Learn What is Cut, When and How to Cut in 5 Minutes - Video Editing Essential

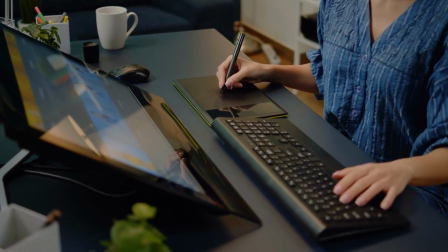Cut is one of the most basic but essential process while editing a video.
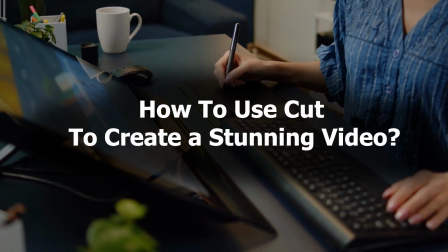But do you know how to use it to create a stunning video? Thus, in today's video, we'll show you how to cut a video.
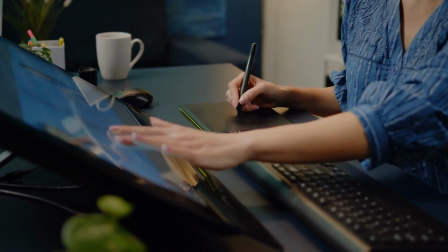And without further ado, let's dive in.
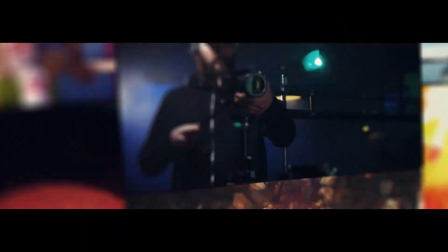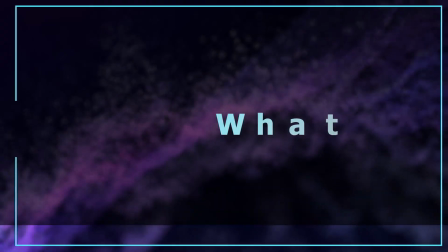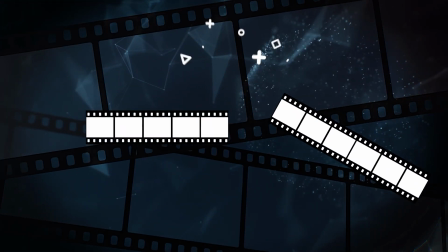What is cut? It is to take a piece of material out in the middle from a video clip and put in another material.
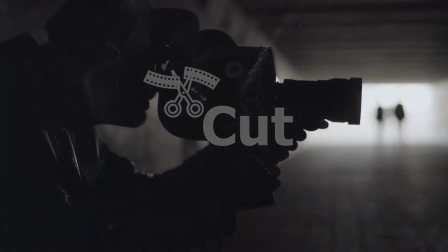This process is what we call the cut. the term cut originates from the early days of the film production and at
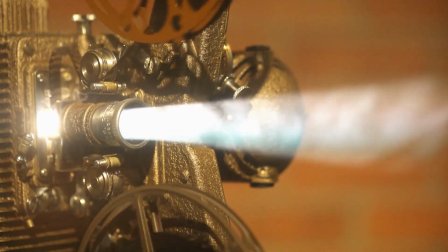that time people were unable to use computers to process the image and instead
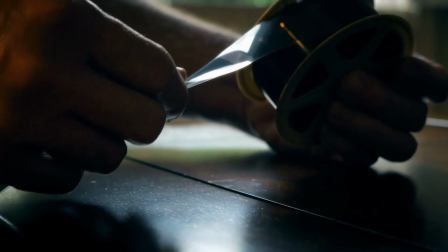they used scissors or straight razor device to cut a row of film directly
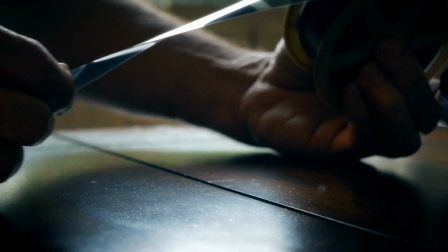and put them together so at that time the editor was also called
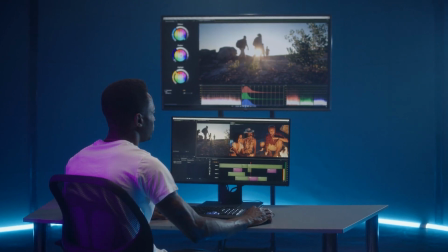cotter and the term cut has been adapted since then a cut is defined as an instant transition from one shot to another.
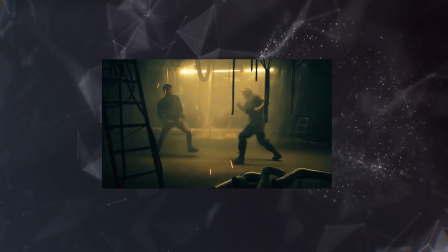And if properly handled and put in some right editing elements, you can make the cut added unnoticeable.
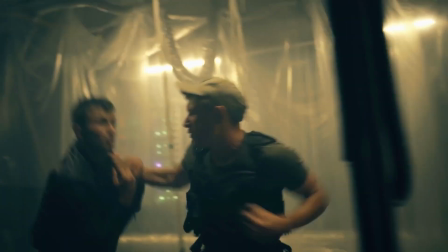For example, in a film or TV series,
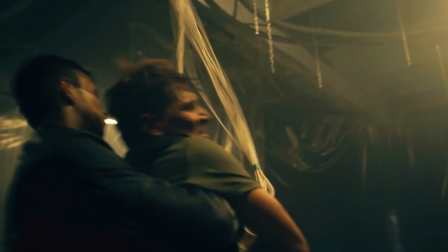the director would use this method to hide the traces of the cut and the audience can focus on the plot better.
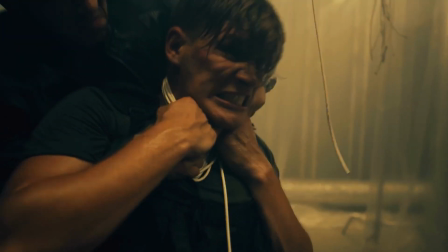Well, let's watch a clip here.
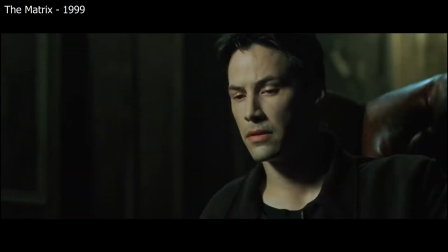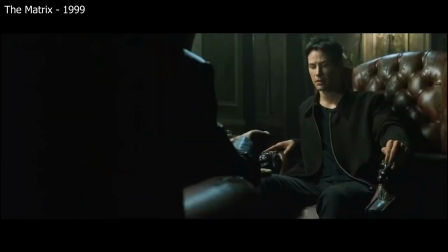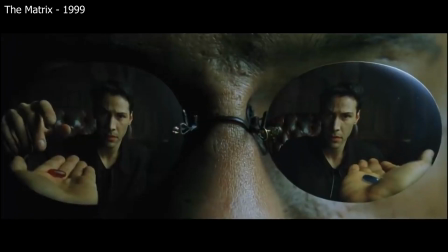Remember, all I'm offering is the truth, nothing more.
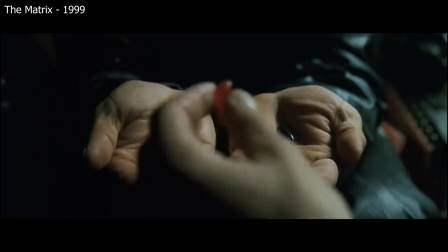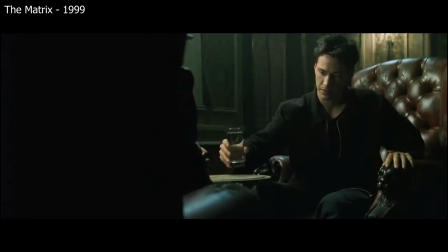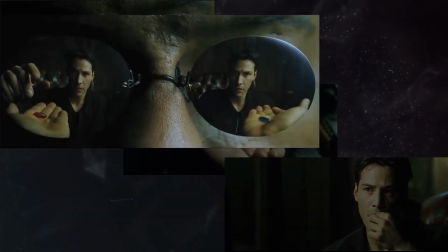There are three cuts here. First, Neo is reaching out his hand as seen in the reflection of Morpheus's sunglasses.
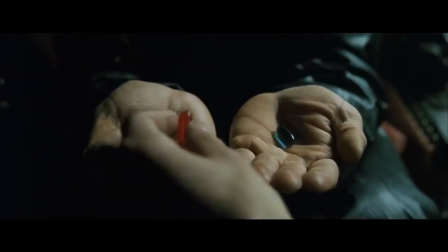Then come to the shot of Neo picking up the red pill from his hand.
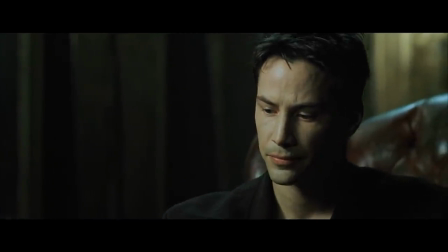And then a close-up shot of Neo taking the pill. The three shots are very coherent with each other.
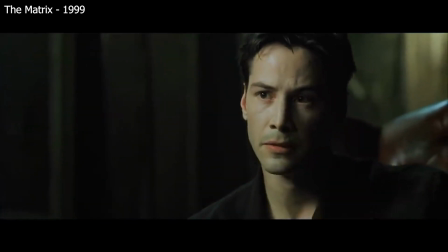But since there is a coherence and a logic in the action here, When you are watching a film, it will be difficult to notice these cuts.
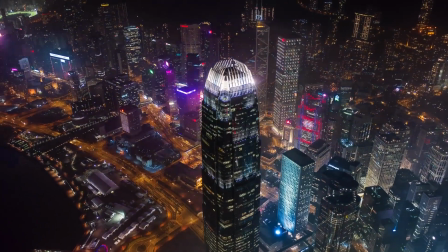And of course, you can also use a cut in the opposite way,
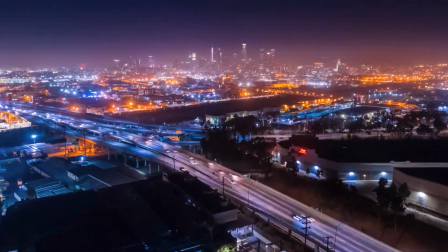and that is to make some cool transitions to deliberately make the audience aware of there is a cut here.
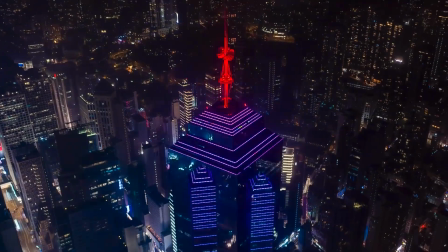This tactic is different from the aforementioned. In a movie or TV show,
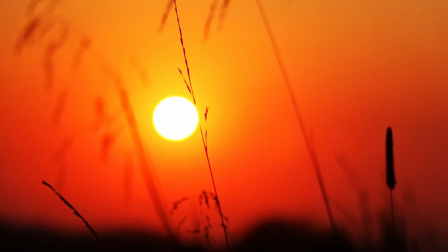the director will usually use this cut at the end of the story to remind the audience
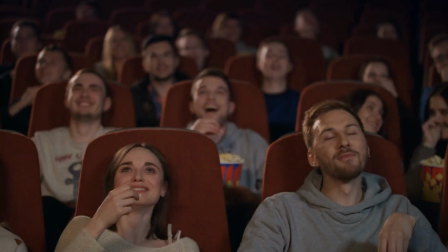that the story is over. so to clear the sentiment and carry on with the next episode.
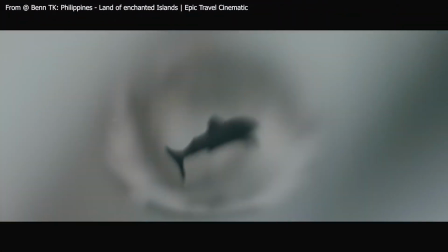In addition, with the rise of the internet, a new type of log has emerged,
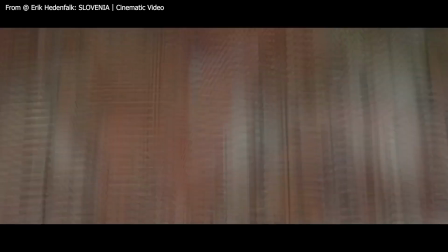where the creators use a lot of beautiful cards to bridge differences to allow the card become a part of the content.
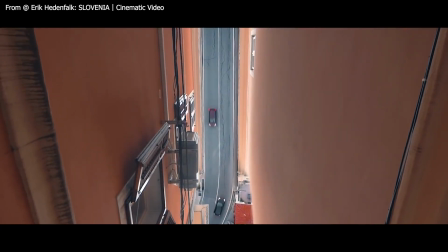And there is a series on our channel about different uses of the card. You can click the link in the upper right to check them out.
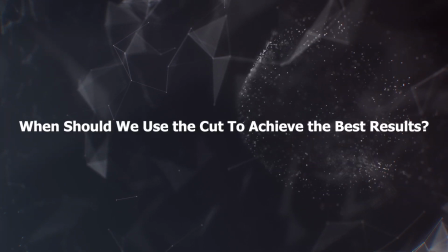When should you use a card to achieve the best results? we can use cut in the
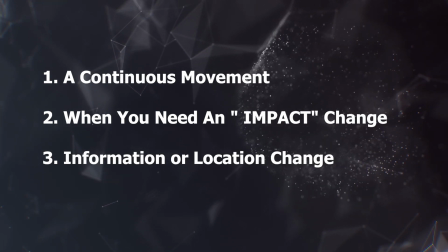following three situations you can see an example of the first
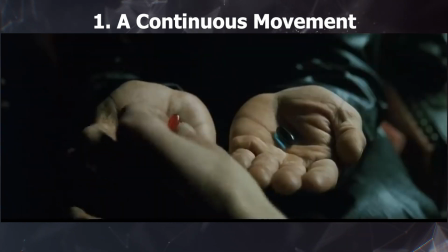situation in a matrix shown before when the action occurs the cut point
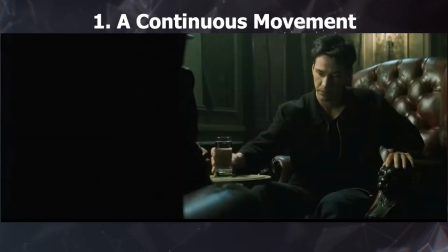is given by the character's coherent action which can largely reduce impact of the
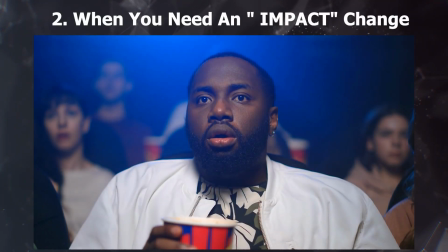transitions and for the second you can use a cut to
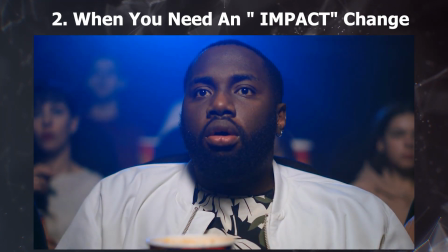create a sudden change in the scene to insert a sense of impact this tackling
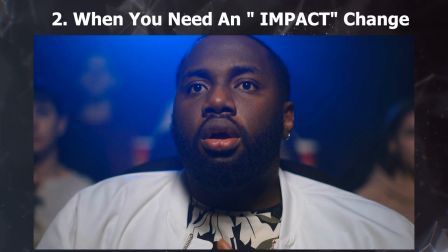is used in the jump scare of many horror films and
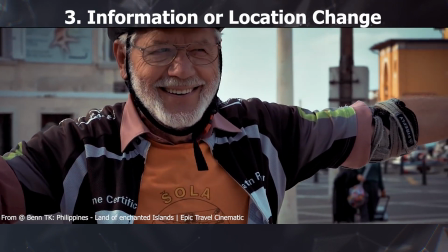a third one is when in a narrative scene or finding changes in information
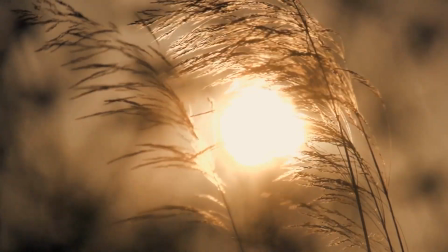you can use a cut edit to show the audience the end of the story in the scene